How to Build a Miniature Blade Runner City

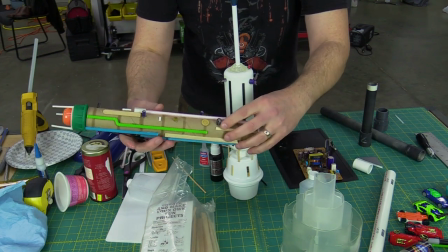As you can see with this paper towel tube, you know, I just have straws, little bits of model parts, little electronic parts,
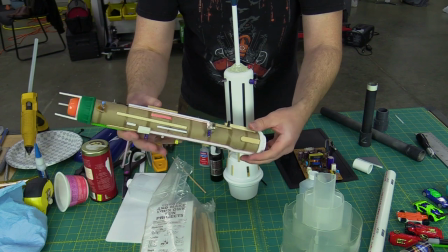pieces of wood, wire, all that stuff, just kind of randomly glued on there.
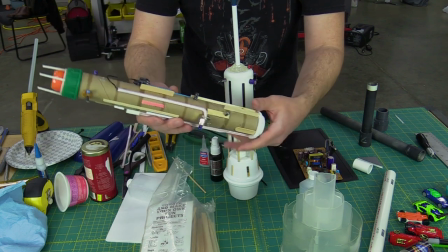But then once I paint it all, you know, it'll look like all that detail will really pop, you know?
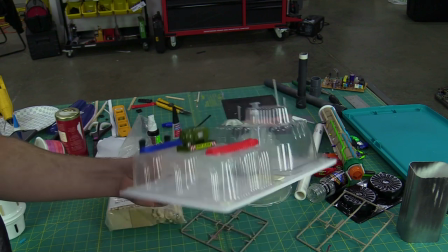But yeah, it's all just made from bits of junk. So something like this rooftop piece is going to go on top of one of my buildings, but it's just a few empty
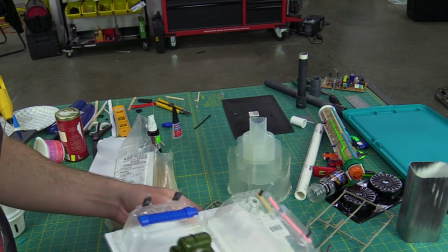trays stacked on top of each other with some different electronic components and model parts,
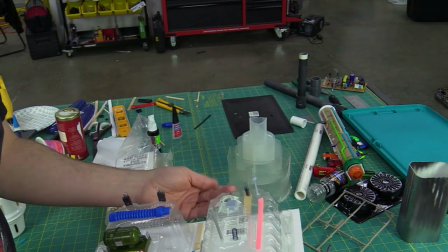some different little toy pieces. Again, we'll paint it up and dress it up, and yeah, it'll be the top of a building.
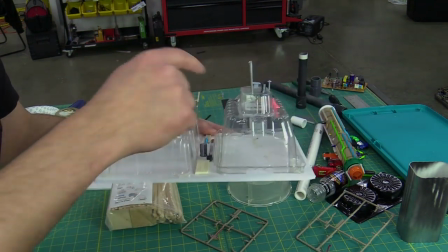It's even got some little smokestacks and stuff like that.
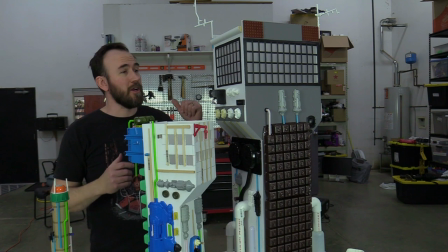All right, so I'm at a point now where I really just need to start painting.
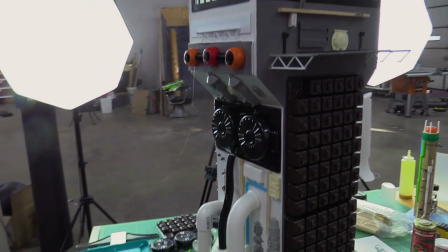But it's very easy to get kind of caught up and just keep adding detail after detail after detail.
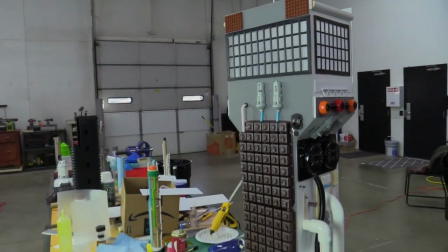The more I look at it, the more I'm like, oh, I want to add a piece here, or add a piece there. So I know I've said this many times, but you know,
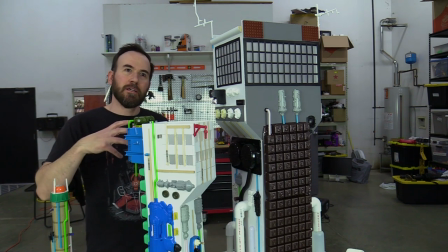obviously if you're gonna be building a miniature that's gonna be shot under a lot of scrutiny and you're gonna need some close-ups of buildings and stuff like that,
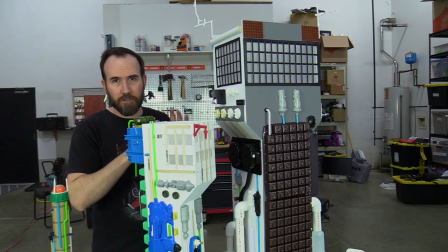then obviously you're gonna have to go in and make meticulous detail in order to sell it as a real like model of a building, a real building.
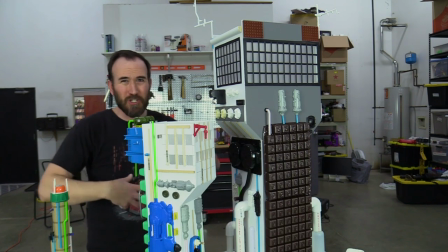But we're going to be filming it as a sci-fi city, so you don't have to adhere to certain contemporary elements of, you know, modern buildings, I guess, you know. And the whole kind of idea in Blade Runner is these old buildings that have had lots of things attached to them.
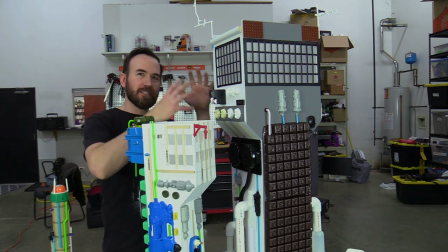All the ductwork is kind of running outside of the building and stuff,
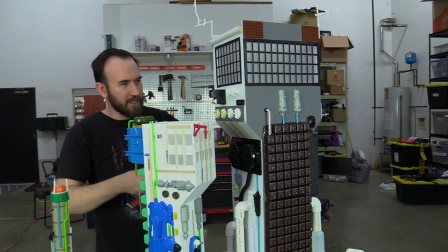and all these are kind of like older buildings that have been retrofitted, and then new buildings and stuff like that kind of mixed in. So adding all these different kind of components and elements and the piping and the tubing
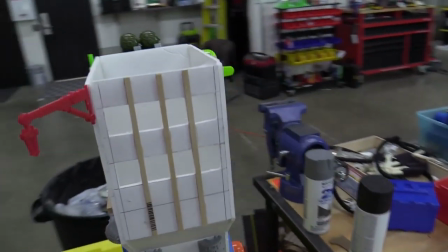and stuff like that and all the straws and stuff like that really gives it that character and that life.
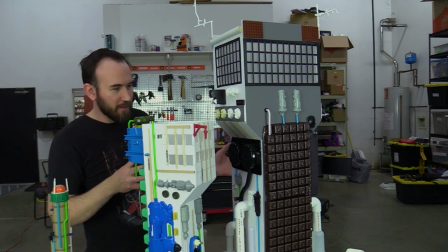But I think once we film it, it'll be cool for like background plates and stuff like that,
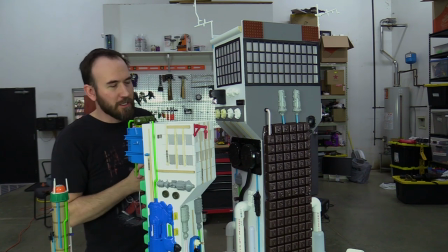or if we want to be passing through, you know, with a kind of a moving camera shot, like we're flying through the city and we're just going to be passing the buildings, then I think it's going to hold up relatively well.
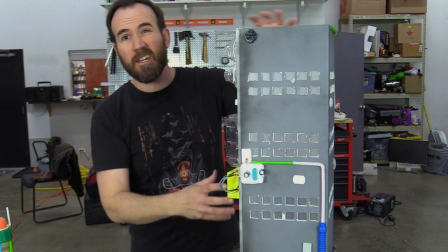All right, so as you can see, really I'm just adding pieces to this very randomly.
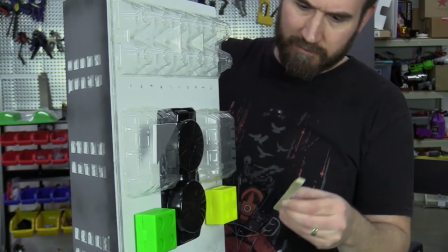I didn't have a plan. You know, I was like, I'm going to build some basic building structures and then I'm going to glue all these different parts on.
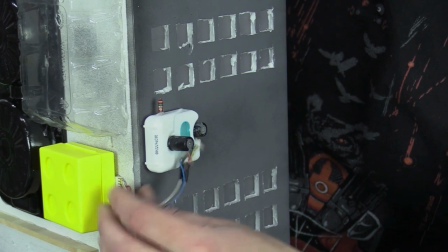It's kind of an organic process the way I'm doing it. I'm not planning it out necessarily, but I'm taking different objects and I'm like, ah, this might work here, this might work there.
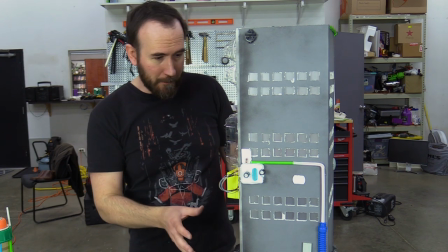It is random, but at the same time,
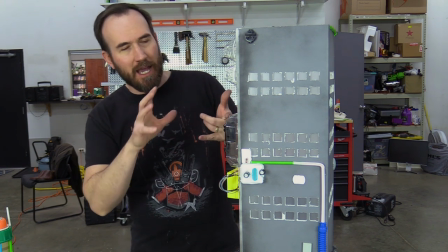you also want to keep in mind that it has to kind of make sense in whatever world that you're kind of creating.
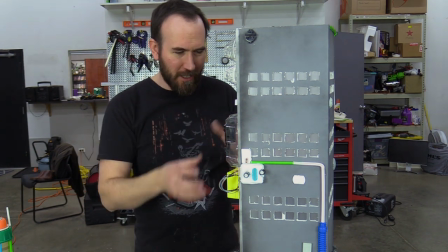And what I mean by that is it is just a process of just gluing all these different parts on.
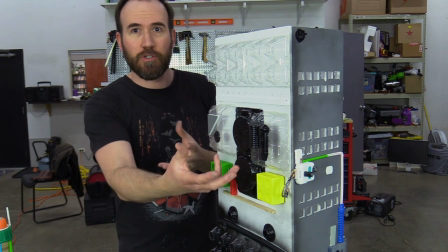But there has to be an order to it so that it doesn't look so out of place or as random.
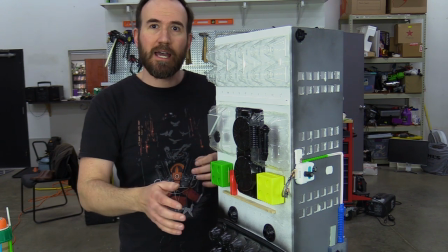Like you literally just are gluing things and sticking them on and there's no rhyme or reason.
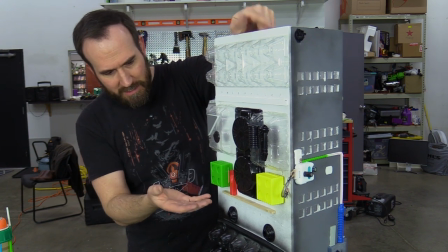Especially when you're adding, you have a lot of these shapes, you know, you have with very geometric shapes.
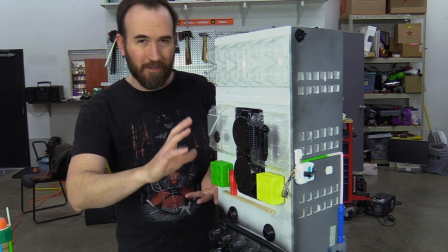You want to make sure that they follow a similar line. You don't want them to have like too crooked or, you know, just kind of randomly stuck on there.
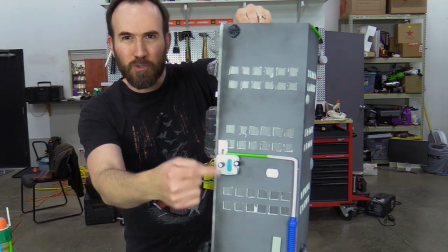Same thing with if you're doing anything with like the tubes or anything like that, make sure the tubes go somewhere.
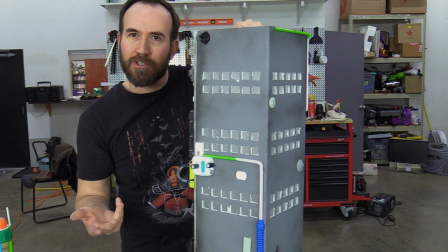Otherwise, it's going to give away that it's just a straw glued to a piece of cardboard or a piece of foam board, you know?
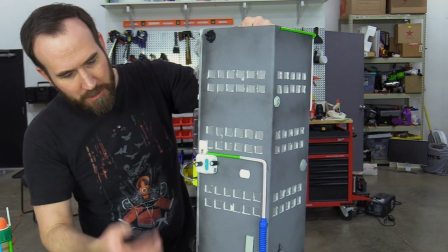So yeah,
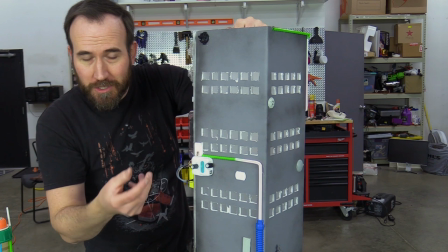make sure that they go to something and then it looks like that tube or that hose or that those wires have a function and they have a purpose and they're doing something.
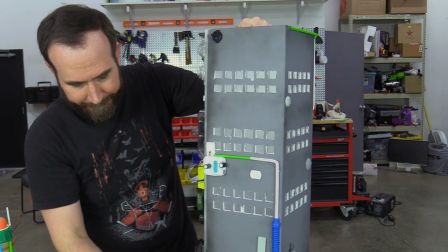Even if it's just, you know, nothing, but, you know.